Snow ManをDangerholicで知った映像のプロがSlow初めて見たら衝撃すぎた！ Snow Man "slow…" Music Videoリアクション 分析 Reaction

これを最高ここのステップいいね
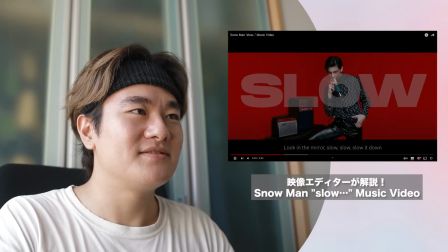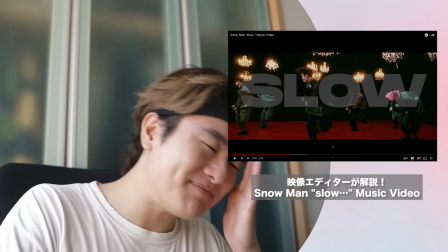(8:13)
すごいラウールくんやっぱすごいね眉毛管理がすごすぎて
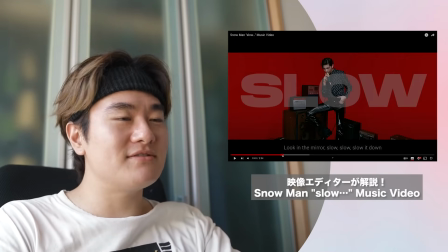(8:19)
レッドカーペットを床下赤じゃないですかでこのラウールくんのソロショットになると背景が赤になるっていうまた面白い
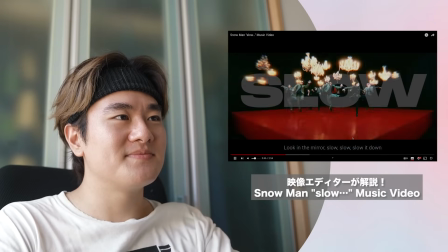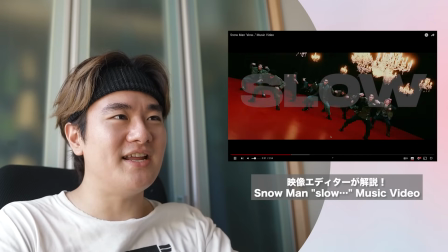(8:32)
すごいわダンスブレイクだねシャンデリア動いてるのね
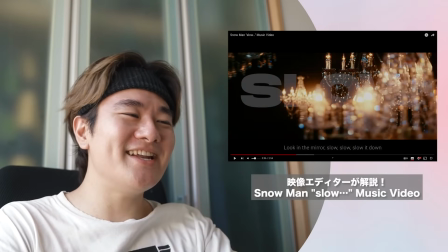(8:36)
すごいじゃんここだねドゥドゥンドゥンのところでまた入ってきますよ
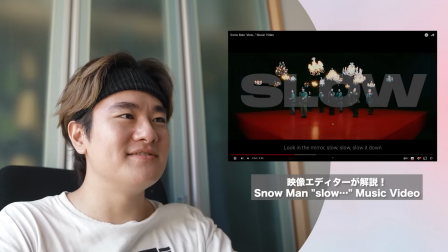(8:42)
ねめめくん
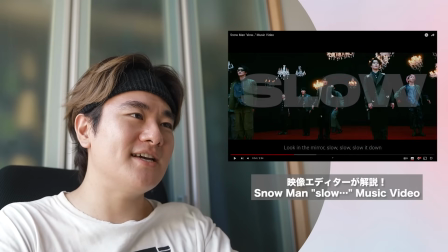(8:45)
これよねーうまいんだよねあいだいだに入ってくるのがねー だんだんだん
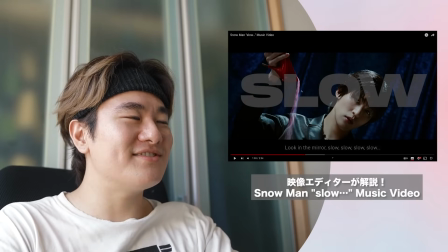(8:55)
すごいじゃんこれをも このいやーヒールに砂入っててこれを落とす
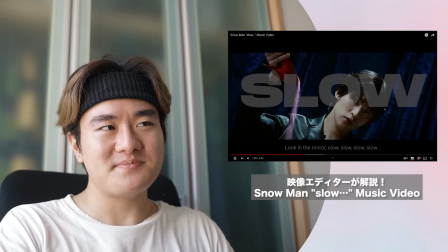(9:03)
後ろブルーレッドとブルーのこのコントラストかないいねー ちょっと引きに戻すのかやっぱり戻すよね
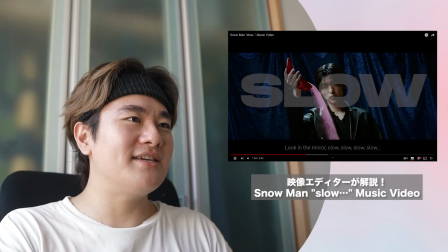(9:12)
ちょっとかなり寄りで始めといてめめくんをで引きに戻すでここ回すみたいなこの緩急はいいですね
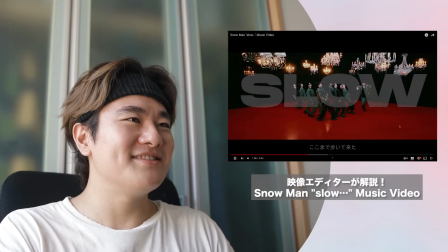(9:20)
スロースロースローここのこれをやば
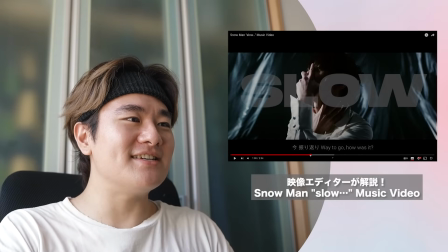(9:28)
まあテクニックとしては最初にレッドカーペットのショット見せておいて
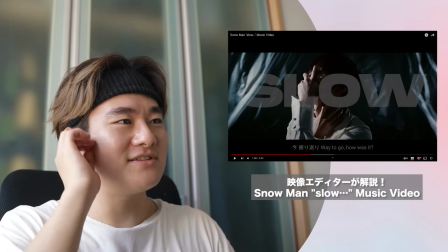(9:35)
次のカットでここら辺だよねこのソロのショットでかなり手で演出をしてもらって
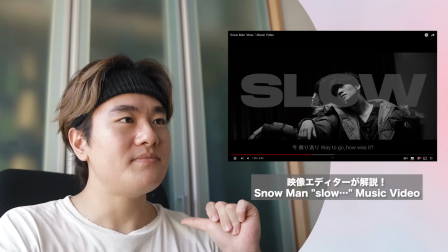(9:40)
演技をしてもらっているショットここに光と影がめちゃくちゃ綺麗だな 結構ノイズ乗ってるでしょうねで白黒のショットがあります
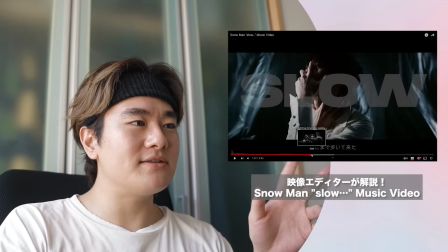(9:48)
全員一人一人この2ロパターンのセットで撮ってるんでね全員一人分一人のショット
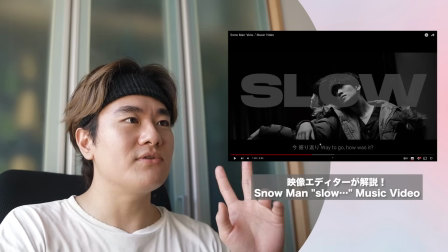(9:54)
この1,2のロケーションでセットで撮ってますこれが結構間間に2分54秒の間
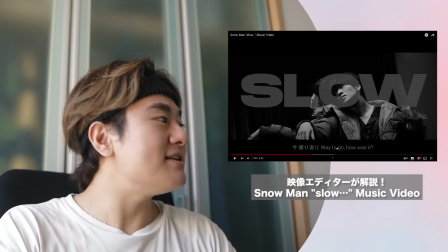(10:00)
ずっと挟まれてくるんですけどもここにいつ切り替えるかみたいなところがすごくうまいね ビートに合わせてるから
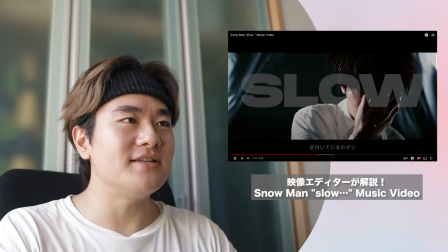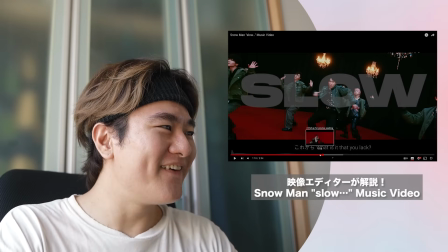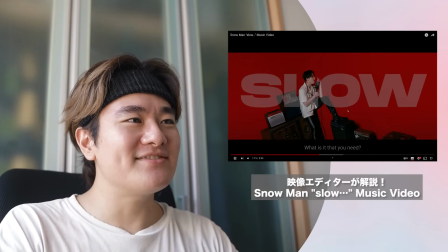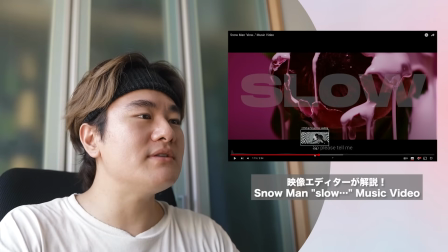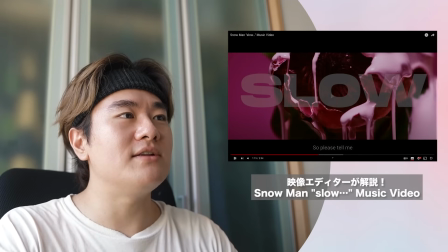(10:36)
この後にピンクとかって結構効果的だよね色の対比みたいなで赤スローモーション
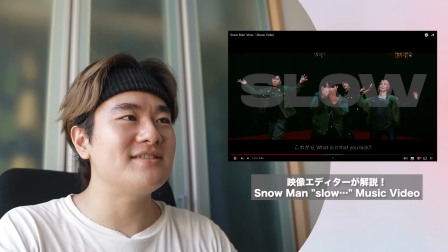(10:42)
ちょっとセクシーすぎるね
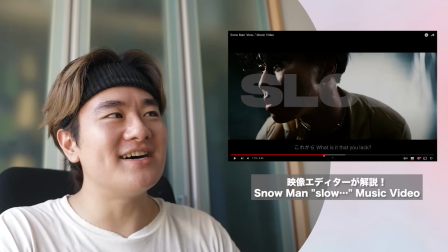(10:47)
もうちょっとウェットな感じのさいやーセクシーだね
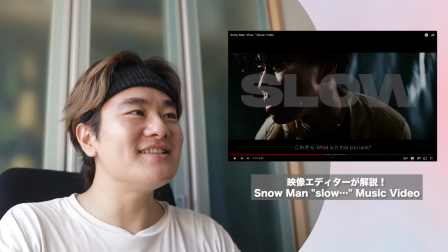(10:52)
ここら辺はすごい上手だなあえてあんまりライティングを当てず
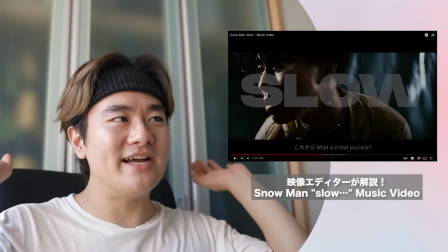(10:57)
正面からのライティングもほんと最小限
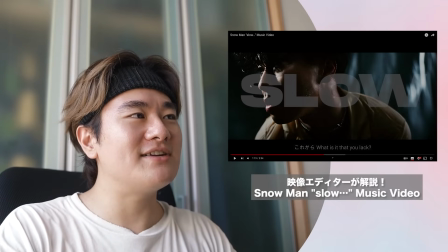(10:59)
後ろからとか横からちょっと入ってくる感じのライティングだけを使って出るんだよね
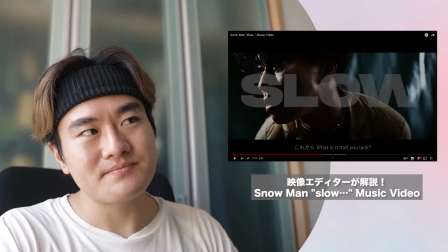(11:06)
濃い色気がね演出でね 濡らしてるんだろうねここらへんもねー
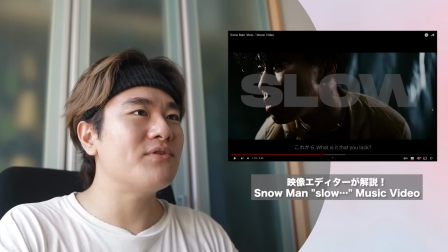(11:11)
うまいね後ろが本当に色がさここで赤とかにしちゃうとちょっと壊れるんだよね このセクシーな
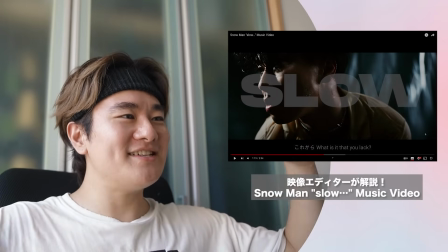(11:18)
彩道彩道色のサイドを極限まで落として光と環境を極限まで落としてもう暗闇に
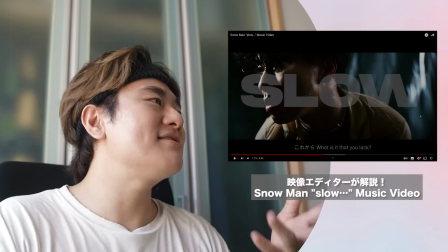(11:26)
映るこのウェットなスタイリングっていう感じのショット美しいよ
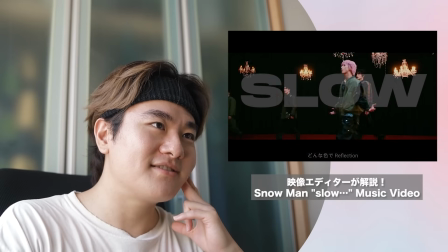(11:35)
ラウルくんってさサングラス率高いんだねサックンここもスローモーションでしょ上手いんだよね
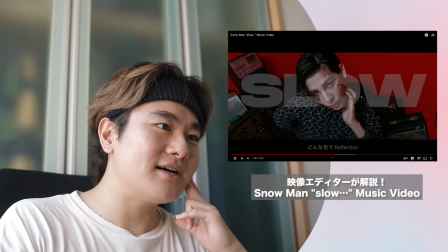(11:44)
サックンに来たと思ったらリフレクションで
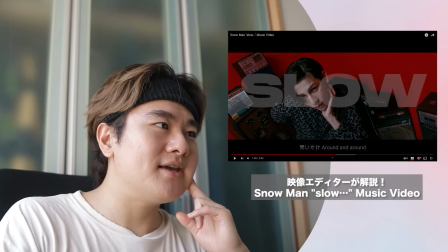(11:48)
スローモーションに来るわけですねでこの赤の背景に音楽のさスピーカーとか置いてるのも
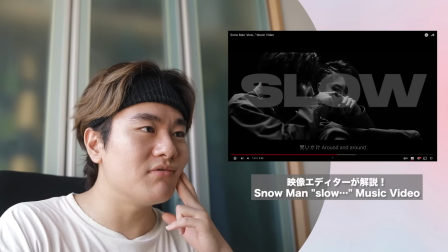(11:54)
セットが可愛いね普通に衣装もシャツ可愛いスローモーションだね
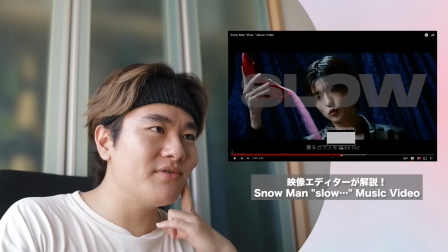(12:02)
いやーめめくん表情っていうかさ演技になるよねもうこのレベルになると演技だよね番優さんだからすごい